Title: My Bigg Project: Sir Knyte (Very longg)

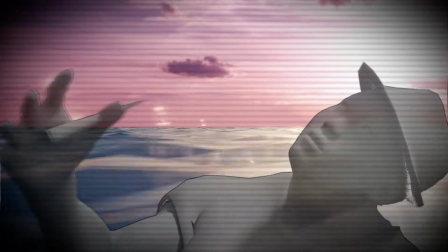0:07 I like good trees. Smoke so much weed you wouldn't believe. And I get more ass than a toilet seat.
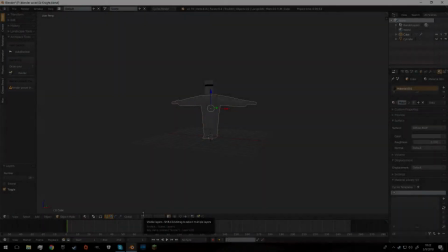0:13 Hello everybody, Sobo here.
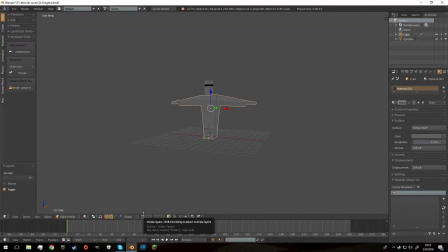0:17 Today I was going to show y'all a little project I've been working on since December,
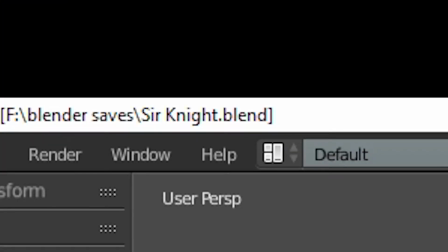0:25 and it's called Knyte. It's now changed, it's changed to
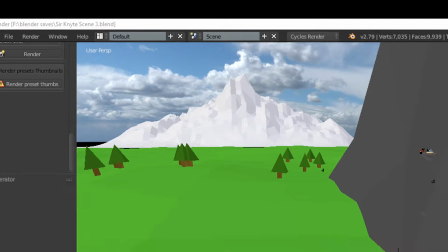0:34 Knyte, which is a much cooler name, and I thought I'd show you some of the scenes I'm working on.
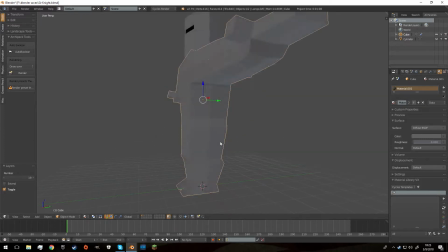0:41 In high school, we got a senior project at my school because our school is like 5 people. We have to do these senior projects, and I decided to do mine on animation. And over the past couple, like maybe,
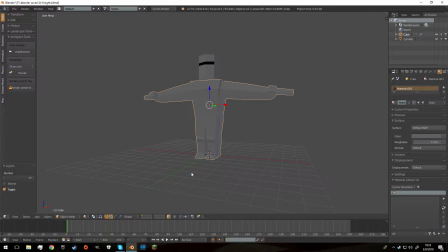1:00 I think my first animation I uploaded maybe 9 months ago, back in June.
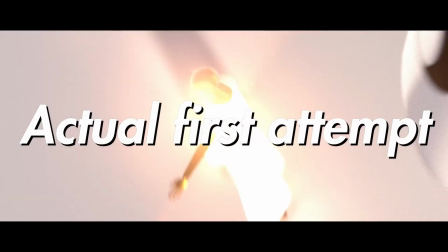1:06 And that was me getting into Blender the very first time.
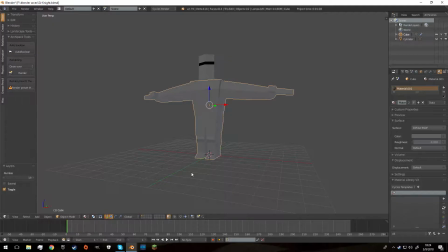1:11 And I've come, I'd like to say, a very long way since then. But yeah, it's become something I absolutely love to do.
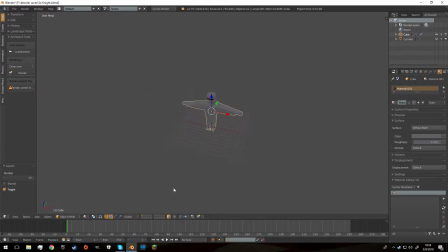1:24 And if you have an interest in animation or modeling or anything, I recommend you get Blender and just figure it out, because it is just a hoot and a holler to use. And if,
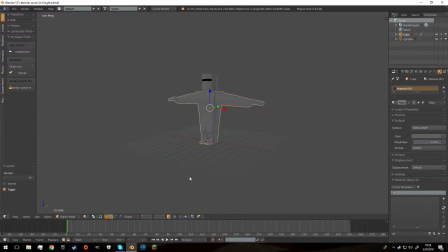1:40 like I say, if an idiot like me can figure it out, I'm sure a more smarter person can figure it out. So anyways, this is my first model of Knyte. He is my very first version. He is extremely simple.
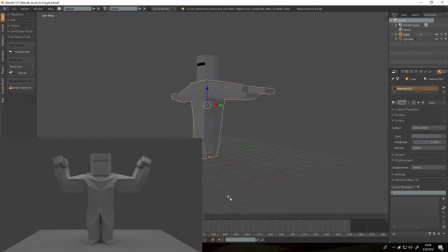1:57 I think this is like my first attempt at ever making a human-esque model. You can tell he has a very nice silhouette right here, but when he comes this way, he's like a block.
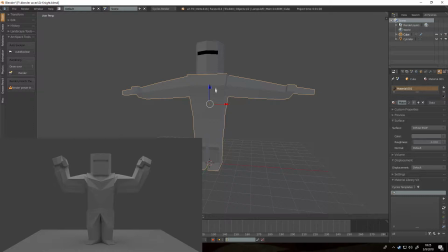2:16 And the goal was to go low poly, because I wanted to keep him, because I'm not good at photorealism, and I don't really want to bother with photorealism on this project.
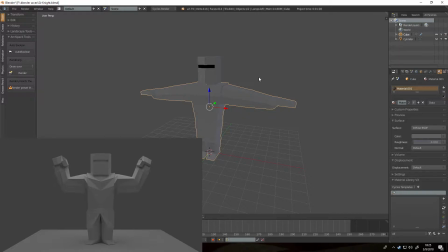2:29 I want to focus on the animation aspect of it, which I have also become, I like to think I've come a long way. Now this is Knyte. This is version 1 of him, and I will bring you version 2 of him, and I honestly like version 2 much more.
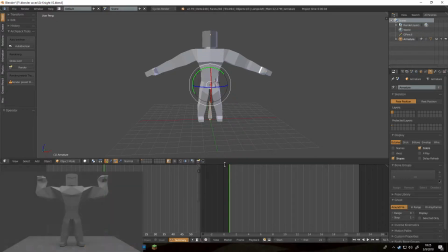2:48 Now here is Knyte V2, as I call him, and he is this was actually, I made him maybe the next day. I just wasn't happy with the last one, and so I was like, I
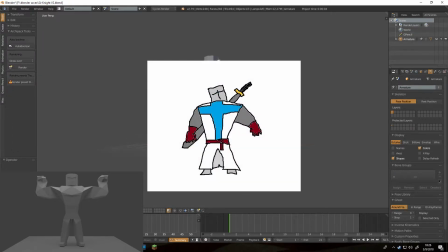3:08 wanted the big arms and big chest and definition, and I think I really did good. I wanted the legs small in the concept art, but I honestly ended up liking him a lot.
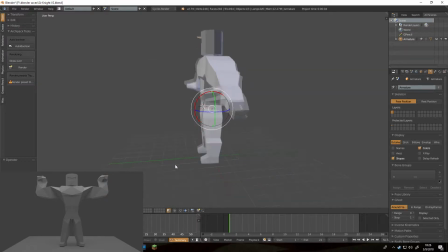3:21 The only complaint I have is when I made his thumbs, I made them horrible.
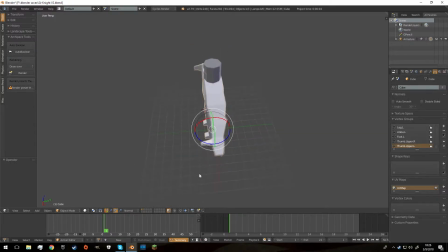3:27 His thumbs are extremely long, and they're disgusting looking to pose. Anyway, it's very simple. I even made him, you can pose his little frickin' eyeball so he has emotions.
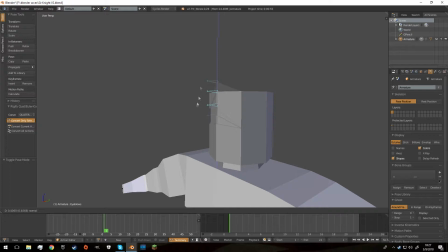3:45 That was another goal, and it's very cool. I wanted to keep it simple also, because I did not want to really mess with
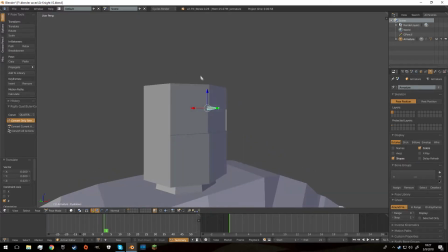3:55 making him have too many expressions, so I thought this would be a good start, and it's very nice.
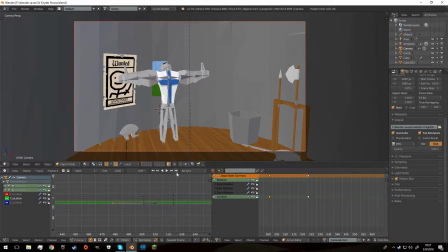4:02 So currently I've been working on this scene for the past week.